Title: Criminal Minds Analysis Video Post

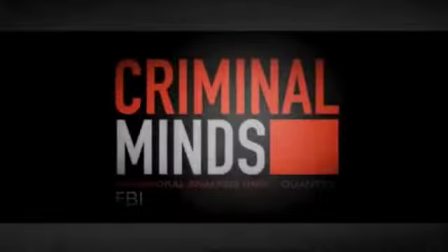(0:03)
Criminal Minds is an American police procedural crime television show.
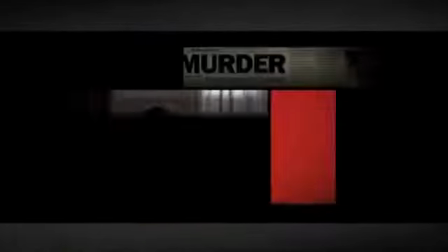(0:07)
It follows the behavioural analysis unit of the FBI as they solve crimes all over the country.
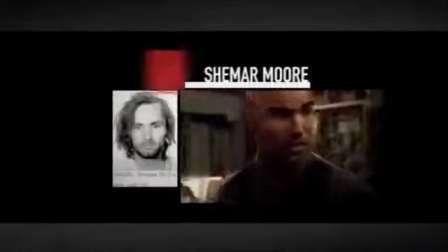(0:13)
In order for them to solve the cases, they analyse the perpetrator of the crimes.
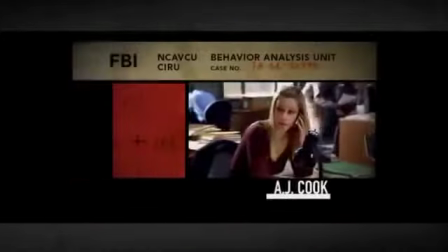(0:18)
The team look at how and why the person commits a crime.
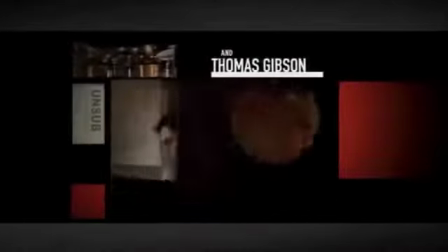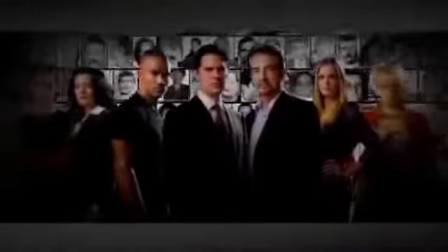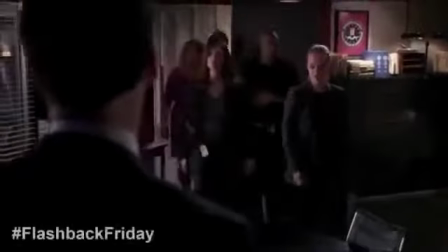(0:34)
As a TV show, the storylines can extend through the series. This occurs in some cases when a suspect isn't caught straight away and the team return to the case.
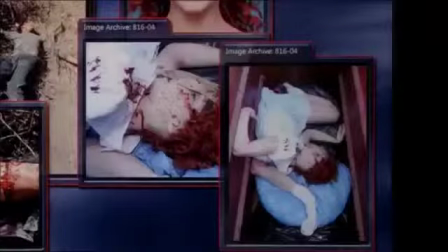(0:44)
This happened in the case of Frank Breitkopf, the Reaper, also known as George Foyer, and the Fisher King.
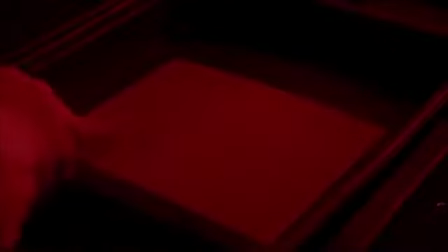(0:51)
In Season 9 this occurs again with the Replicator, who recurs throughout the season.
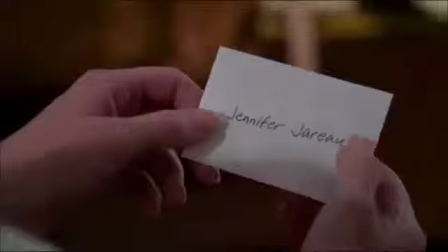(0:57)
In the storyline, there are minor references to him throughout the series which builds towards eventual character death.
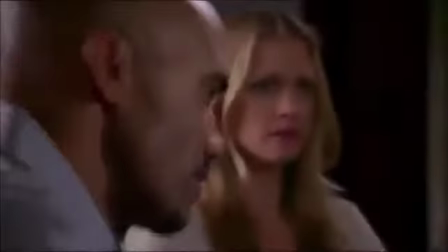(1:03)
The convention of using a recurrent villain is then carried on in the 11th series, as there is a focus upon a mysterious group called the Dirty Dozen.
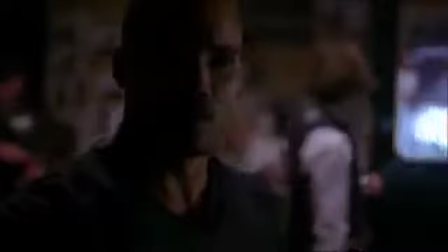(1:14)
As a TV show, this is a useful way to keep the audience engaged throughout a season.
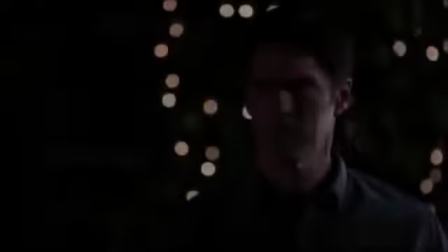(1:18)
It is a technique used in the film industry to retain the attention of the audience,
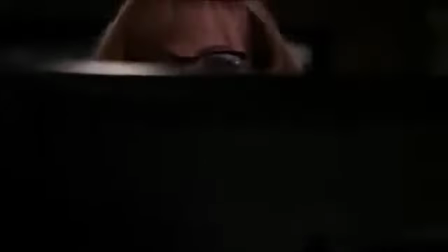(1:23)
even in less exciting parts of the film, by making them wait for a conclusion to a plotline. Cases in the series can vary between serial killers, kidnappings and terrorism, which can make each episode unpredictable and in return retain viewership. There is a focus on the psychology of the killer, and the language of the team, victimology, sexual sadists, can be complicated for the audience, but this provides a sense of realism, as they are words which are expected to be used in these sorts of situations. Camera shots in Criminal Minds are used to create mystery, tension and fear of the antagonists, who are often murderous psychopaths.
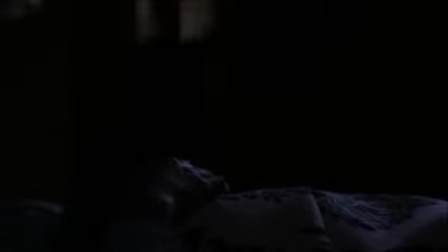(2:03)
These pictures contrast with the camera shots used to portray the team, which are more often less vilifying and used in order to make the team look heroic and friendly towards the audience.
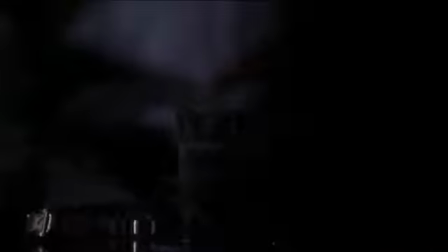(2:14)
They also use long shots to establish scenes. For example, if they are in a rural location, a long shot is used to establish the remoteness of the setting.
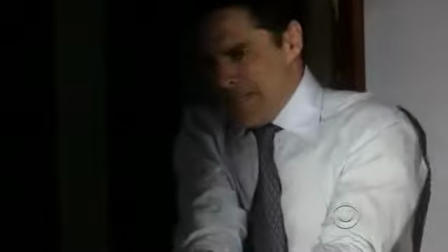(2:25)
In this clip, there is a high-angle shot of the perpetrator that Agent Hotchner shot to portray the character as weak.
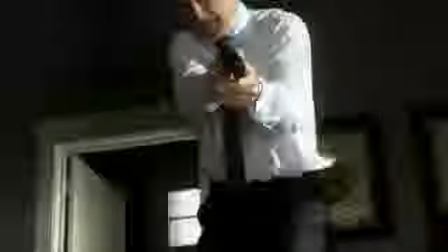(2:32)
There is then a high-angle shot of Hotch standing over him.
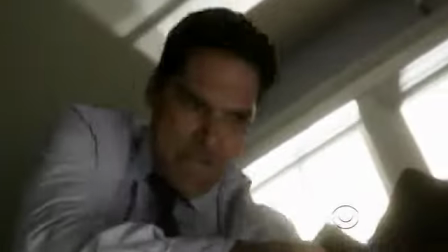(2:35)
This shot is not only to portray him as the dominant character within this scene, but in the wider narrative of the show is a symbol of this character having the moral high ground.
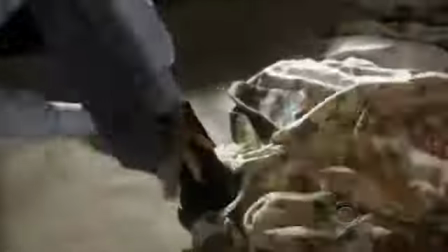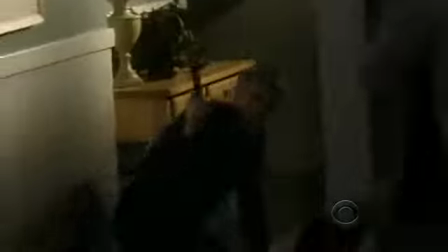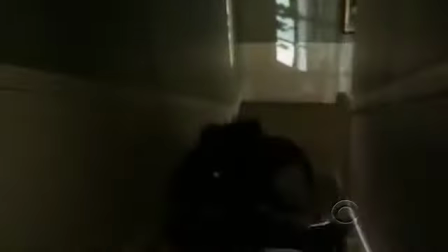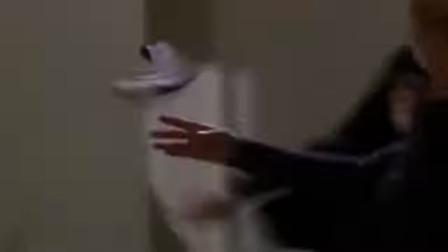(3:00)
This scene from the Season 7 finale is an example of multiple camera shots being used in conjunction with alternative editing techniques.
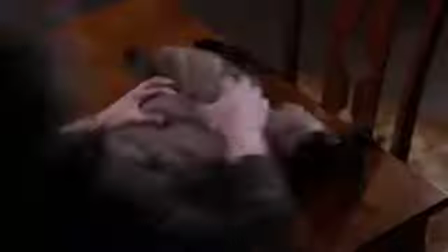(3:08)
During the scene, the shot moves repeatedly to different angles and distances from the characters in order to portray the sense of urgency and danger in the scene.
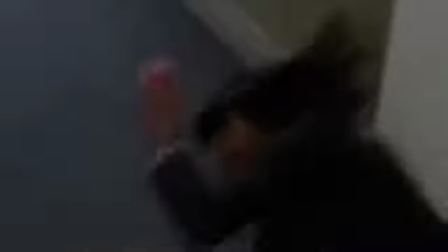(3:17)
Partway through, there is a moment where the scene is slowed down so the audience can focus on the way Agent Drove is able to unload the gun.
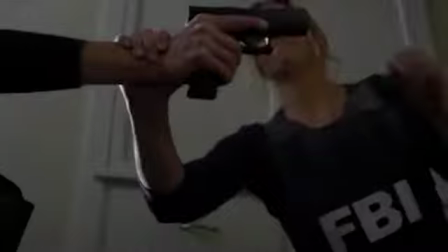(3:24)
The use of this editing technique emphasises the way the character of JJ is portrayed throughout the running of the show as a very capable and talented agent.
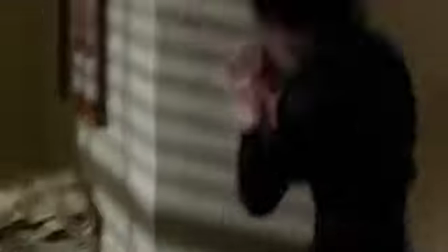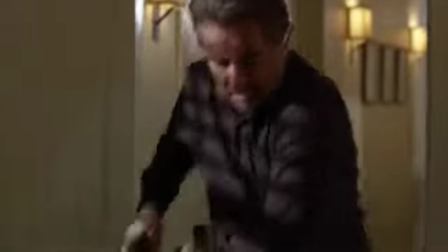(3:41)
In both of these scenes from the show, camera work, editing, sound and mise-en-scène are all used to emphasise the danger of the scene and build
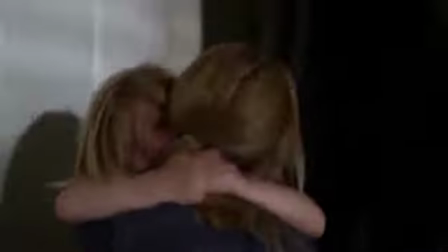(3:50)
the tension for the audience as they worry about the characters they have grown to empathise throughout the series.
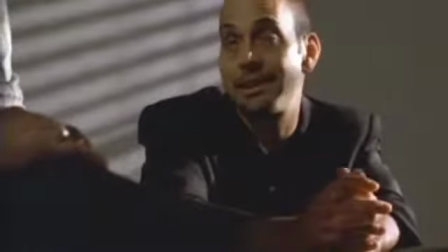(3:56) Where can we find Michael Bridges?
They use music in the series in order to build the tension with this scene.
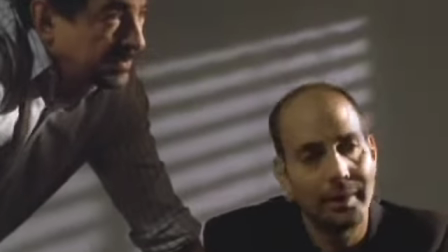(4:01)
Music is often non-diegetic and subtle in the background of the scenes, especially interrogation scenes,
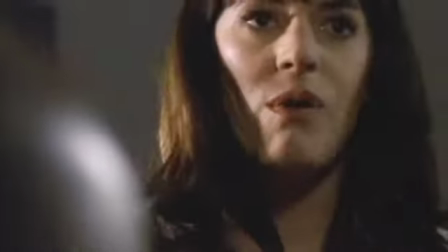(4:07)
and spikes in volume occur to draw the audience's attention to an important aspect of the scene.
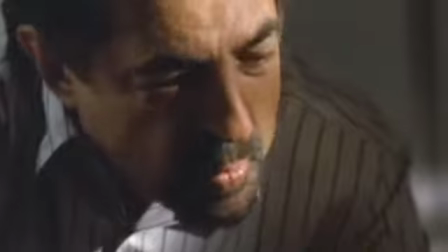(4:13)
Scene from the show. The music is very quiet and allows for the dialogue between characters to be distinctive.
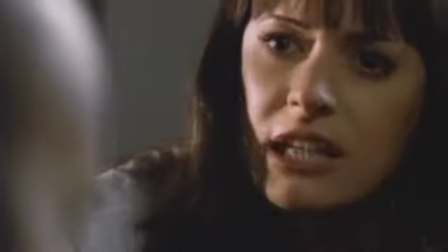(4:19)
This is important for the show as the speech between characters is important to each particular storyline and in portraying character emotions.
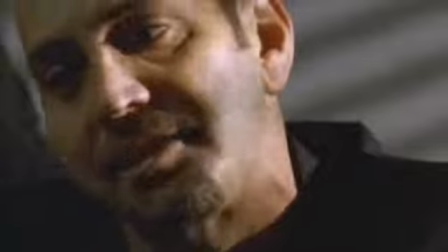(4:28)
The diegetic dialogue is an important element in this programme as they work closely as a team and continuously communicate with each other.
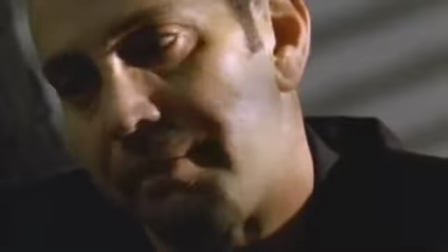(4:36) The one from the funeral.
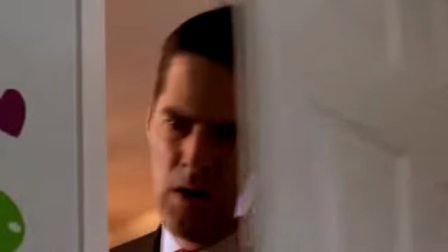(4:39)
Music is used differently in chase scenes when there is a fast tempo and is more intense in order to emphasise danger and create audience tension.
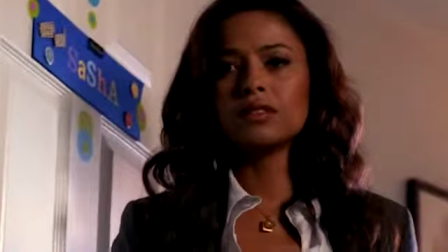(4:48)
For example, in this scene from Season 4, Episode 11, the music is fast-paced to build the tension of the dangerous situation.
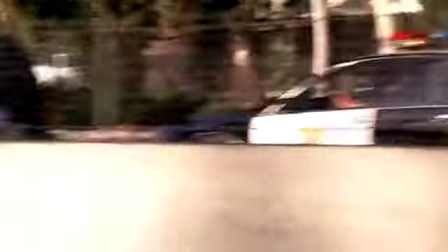(4:55)
As the scene cuts between two locations, the music must be applicable to both.
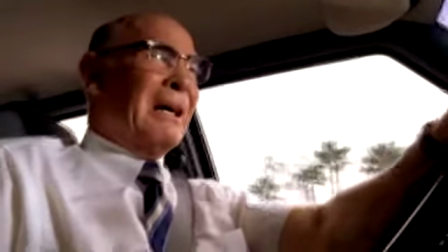(5:00)
The intensity of the music complements both the chase scene and the intensity of the search of the house.
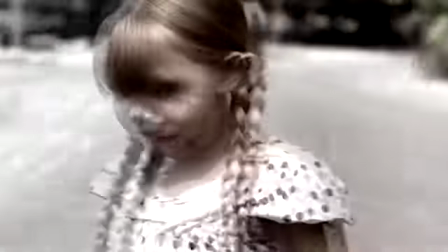(5:06)
For instance, a raid that could happen at both the suspect's home and work,
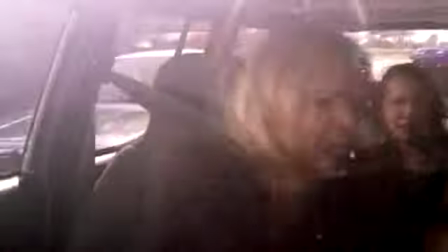(5:11)
which means that teams split up, but the episode follows them both, doubling the attention for the audience.
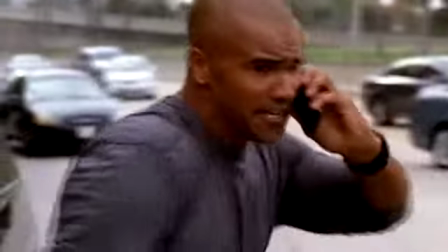(5:16)
At the end of this clip, the sound is isolated.
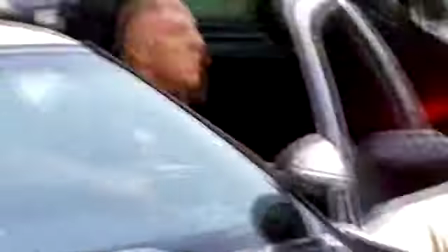(5:19)
The music takes over as the diegetic sound is removed, and this draws the audience's focus to the action on screen,
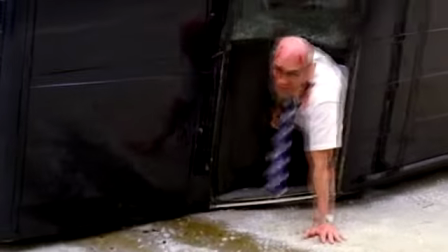(5:25)
and allows them to focus on the visual rather than the audio aspects of the scene.
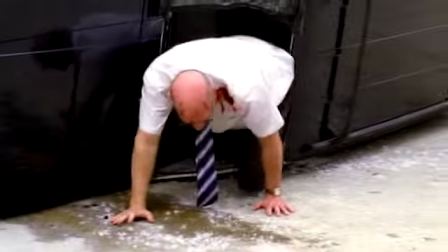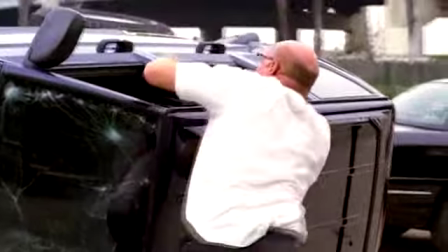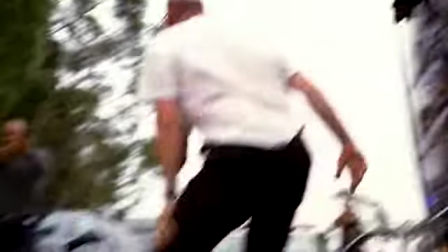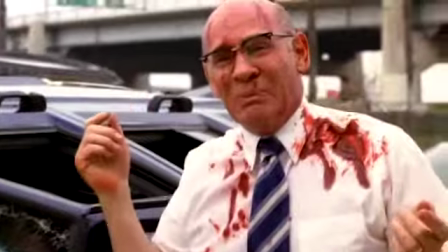(5:44) Stop and listen to me! Listen to me! Nobody is in that car!
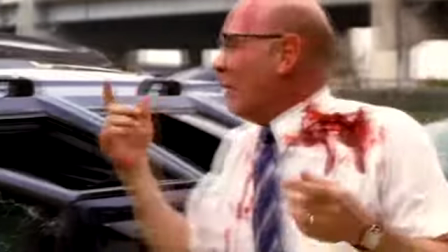(5:50) Nobody. Your family's gone, Norman! No, they're in there! They're gone, Norman! Look inside.
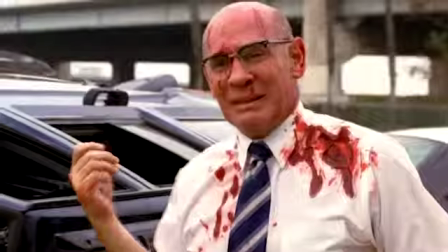(5:55) Look in the car. Look in the car. They were never there.
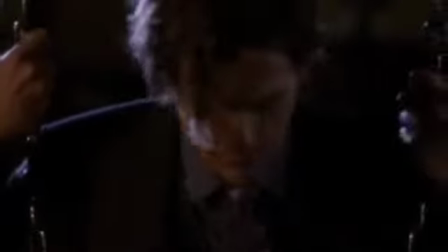(6:00)
Each episode of the programme begins and ends with a quote which can reflect the themes of the episode.
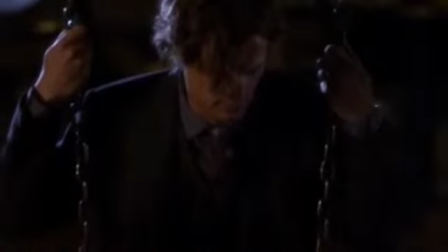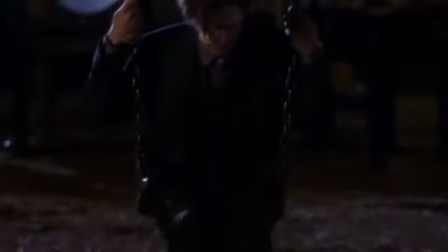(6:14) Just as the constant increase of entropy is the basic law of the universe,
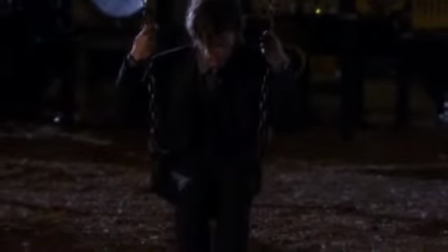(6:19) so it is the basic law of life to struggle against entropy.
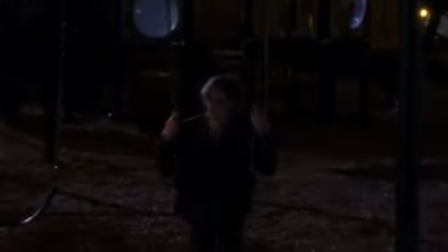(6:25) Vaclav Havel.
The quote at the beginning of an episode can be quite foreboding as to what will happen in the duration,
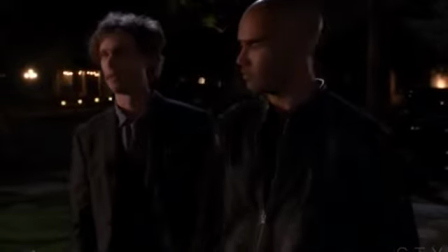(6:34)
whereas the end quote is often more reflective as to events which have taken place and can bring closure to an episode.
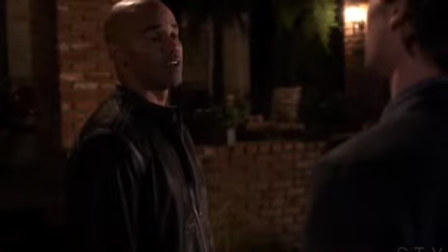(6:43)
The programme deals with issues of morality and mental health, and as a police procedural show, there is also a focus on the police and the issues they face.
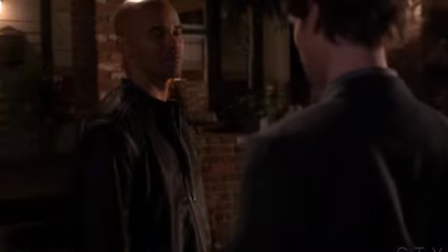(6:51)
Sub-themes that can be seen in certain storylines, such as the American political power in law enforcement.
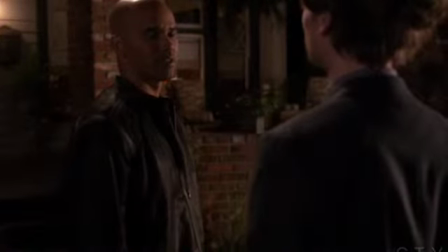(6:57)
There may also be aspects of race, wealth and ethnicity in the show.
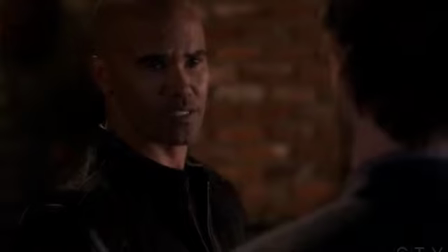(7:04)
This crime television show has inspired my short film, as there is a focus on the impact of events within the show on the human psyche,
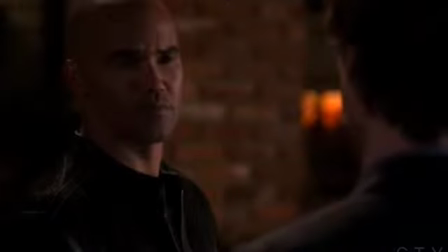(7:11)
something which I would like to develop in my own production.
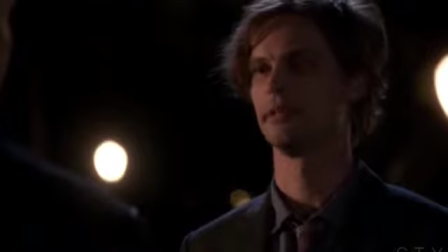(7:14)
The camera shots used in the series are varied, and the impact of the use of different shots seems to have been thoroughly thought about.
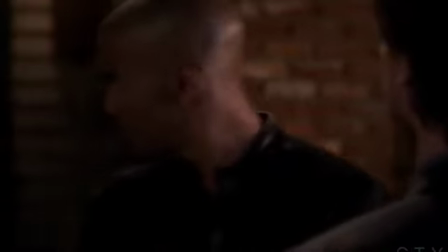(7:21)
I would also like to emulate the relationship between the non-diegetic music used in the show and the visual action,
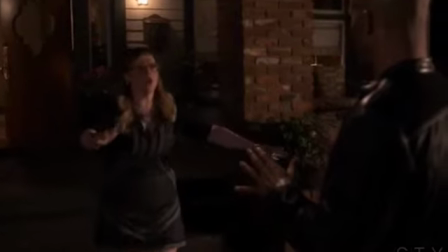(7:27)
as they are used together in a way that invokes certain emotions within the audience.